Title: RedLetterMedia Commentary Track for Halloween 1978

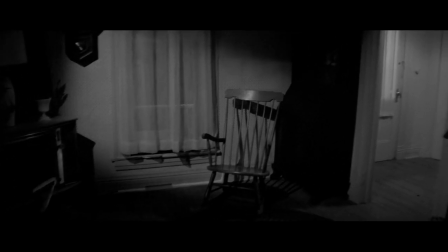[4:36]
But when you're working with real people and you don't have digital effects,
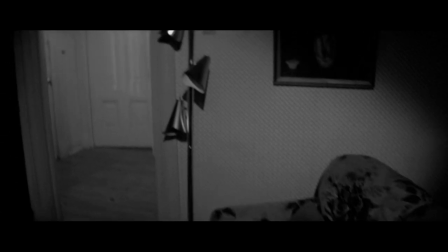[4:40]
like getting just one continuous shot of something and having everything go right and everybody doesn't fuck up their lines.
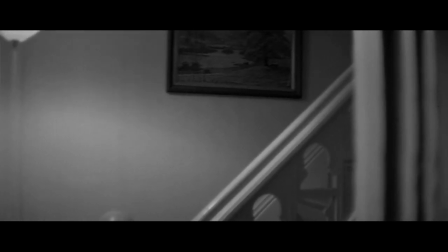[4:45]
Wait, wait, look in the corner here on the right. There. Oh, fuck. I missed it. It must have been an earlier shot when you went through the other door.
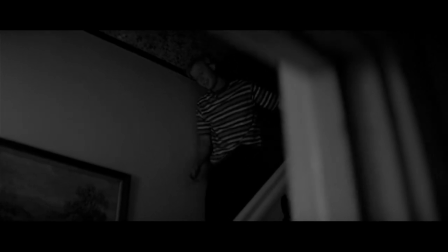[4:52]
You can see the shadow of the camera on the wall. Maybe they fixed it. No, they didn't. I know it's in here.
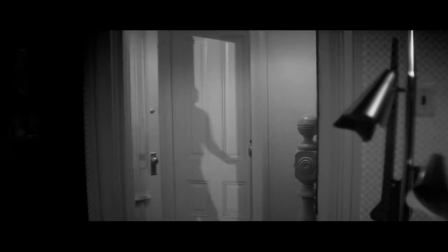[4:57]
Well, I see what you're saying, Rich. I mean, it's definitely more impressive in, what is this, 1978?
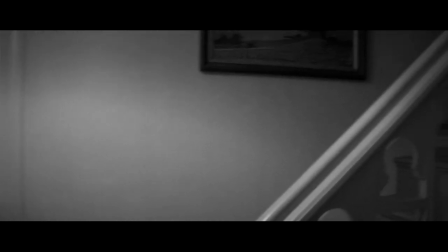[5:03]
Yes. Oh, wait, there it is. There it is, yeah. When they didn't have, you know, digital tools to erase and fix things.
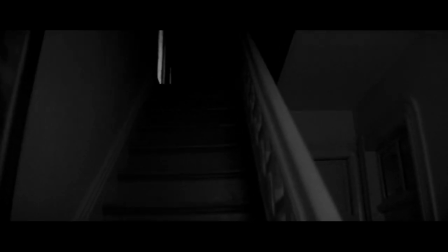[5:10]
Because this was, I watched a documentary about this, and this was like, okay, now we're going up the stairs.
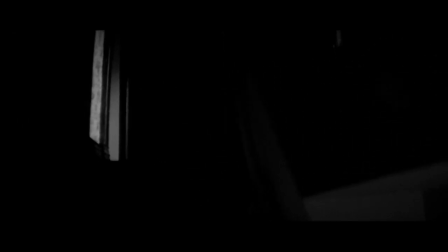[5:17]
When the camera panned over to the right, somebody ran up the stairs real quick in order to go flip this light on.
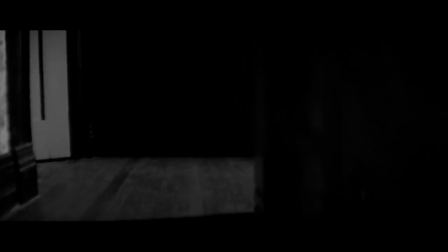[5:22]
Yeah, and right now, on the bottom of the stairs, they're readjusting all the lights for when he comes back down the stairs.
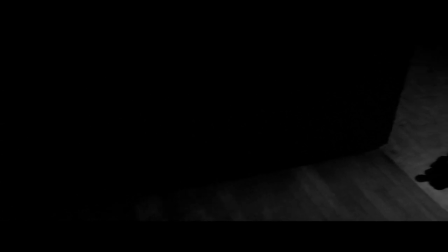[5:27]
Right, right. This is, yeah, it's complicated technical stuff. Everything has to continue to go ride for like 10 minutes or however long.
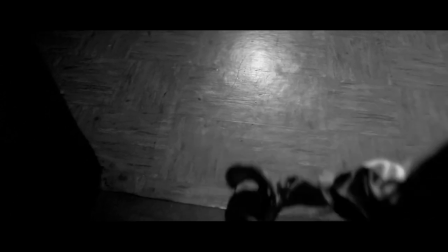[5:35]
Yeah, yeah. Well, here's a cut. There's a cut. Still impressive, but that was a cut.
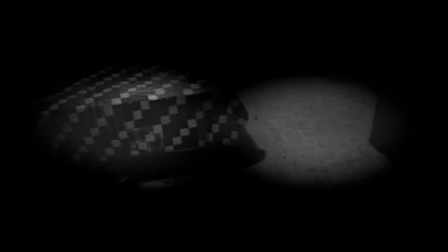[5:39]
I just got word that the Steadicam was first used in the 1976 film Bound for Glory. Oh, okay. So it was not Rocky. It was not Rocky. I know Rocky was one of the early ones. Very close. So, Jay, you were dead wrong.
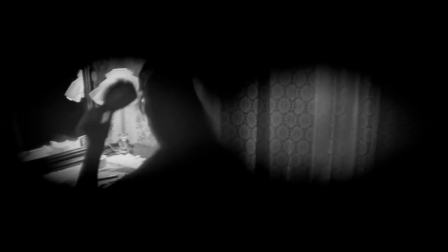[5:55]
Dead wrong. Well, that's the first time that's ever happened. And the hands of little Michael Myers here are Deborah Hill's hands.
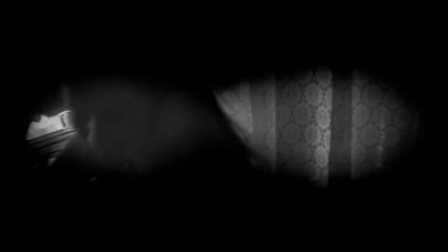[6:04]
The co-writer. That's grabbing her boobs? That stabbed her. Oh, that's her own hands.
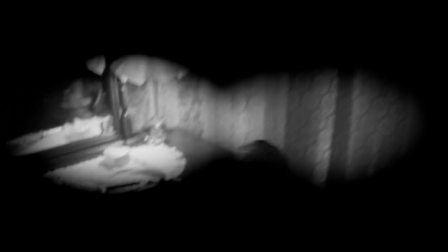[6:10]
And for some reason, Michael Myers looks up at his own hand while he stabs. But that's okay. It's forgivable in the context of a movie.
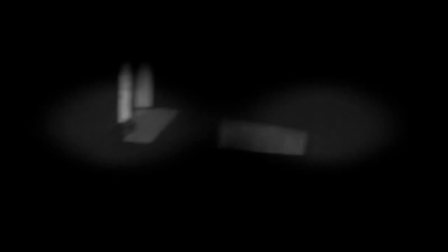[6:16]
That was so probably someone could splash some blood on her. Probably, yeah. And then pan back. So yeah, now Michael Myers is going back down the stairs.
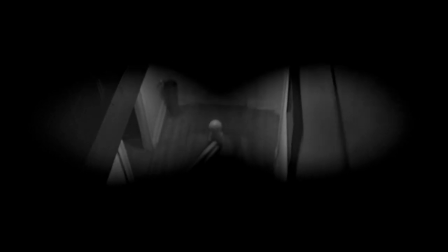[6:24]
There was another cut, I think. I saw an edit there, yeah. And now people have readjusted all these lights.
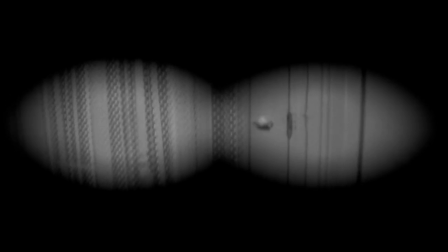[6:29]
If I'm not mistaken, this was an attempt at doing it all in one shot, and then they married a couple different takes together in editing.
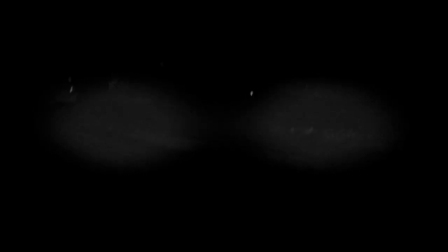[6:36]
They couldn't quite pull it off. Still very impressive.
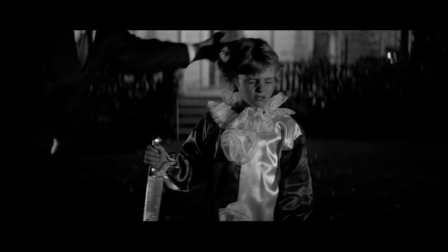[6:43]
Not to mention the fact that this house, the way the house looks in the rest of the movie, that's how the house actually looked.
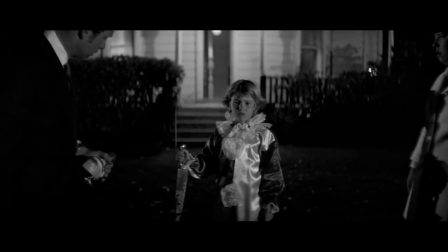[6:48]
It was abandoned and old, and they were going to tear it down. So after they shot all that stuff, they went back and cleaned the entire place up just for this one little sequence.
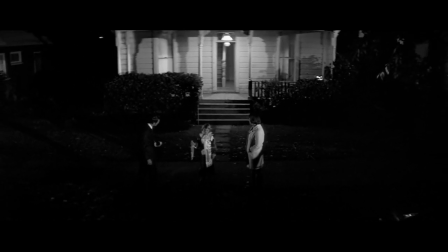[7:01]
I always thought this shot was creepy as a kid. They're just staring at him. They're just staring, yeah.
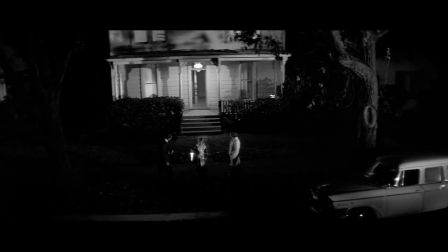[7:06]
This is one of those really early memory movies for me where you watched it 100 times as a kid and all these things just stick with you, especially this shot. Imagery sticks with you more when they hold on a shot for more than five seconds. Yeah, that's true. It's not just quick cutting. It doesn't happen anymore. No, this is, I try to picture like younger people that have seen tons and tons of horror movies that grew up on like the Saw movies and stuff watching this and just being bored out of their minds. Oh, sure. Because this is a very slow moving movie. In a good way.
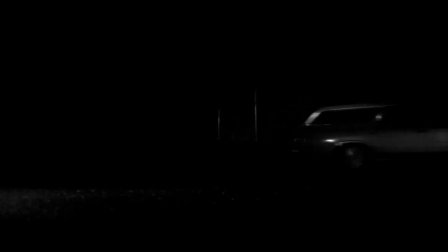Here we have Donald Pleasance.
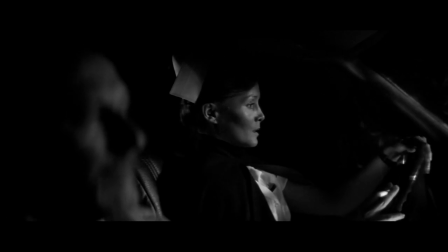[7:52]
Good old Donald Pleasance. Who went on to be the best part of a continuing series that just got worse and worse.
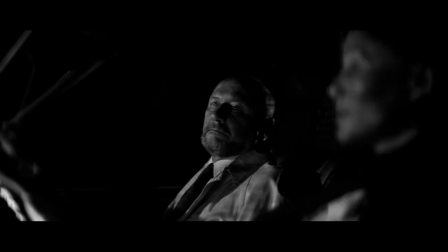[7:59]
He was always the best part because he got crazier and crazier as the movies went along. He is overacting so much in Halloween 5.
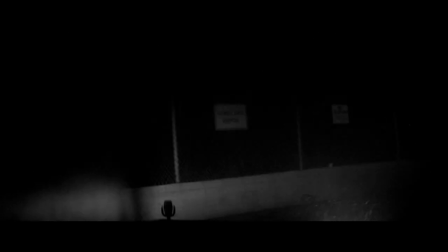[8:06]
It's great. That was his final one, right? Halloween 6 was his final one. That's where they shot the movie. And it was so terrible they went and did reshoots. But he had died by the time they did the reshoots.
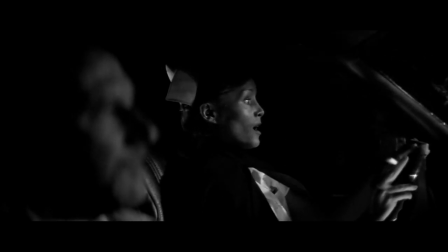[8:16]
So they did this really awkwardly edited ending to the movie where he says, I have some business to attend to.
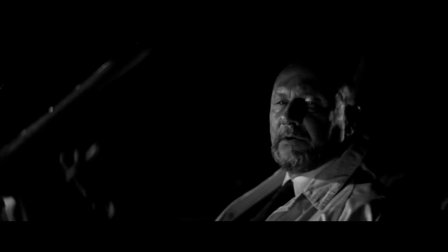[8:23]
And then they just cut to the Michael Myers mask on the ground, and you hear him yell off camera. I saw that movie in the theater. I did too, yeah. And I was like, what? Yeah. I think that was shortly before Scream kind of revived horror movies.
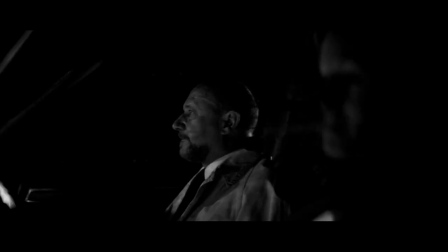[8:38]
I remember seeing Halloween 6 and Hellraiser Bloodlines. Oh, the fourth one in space?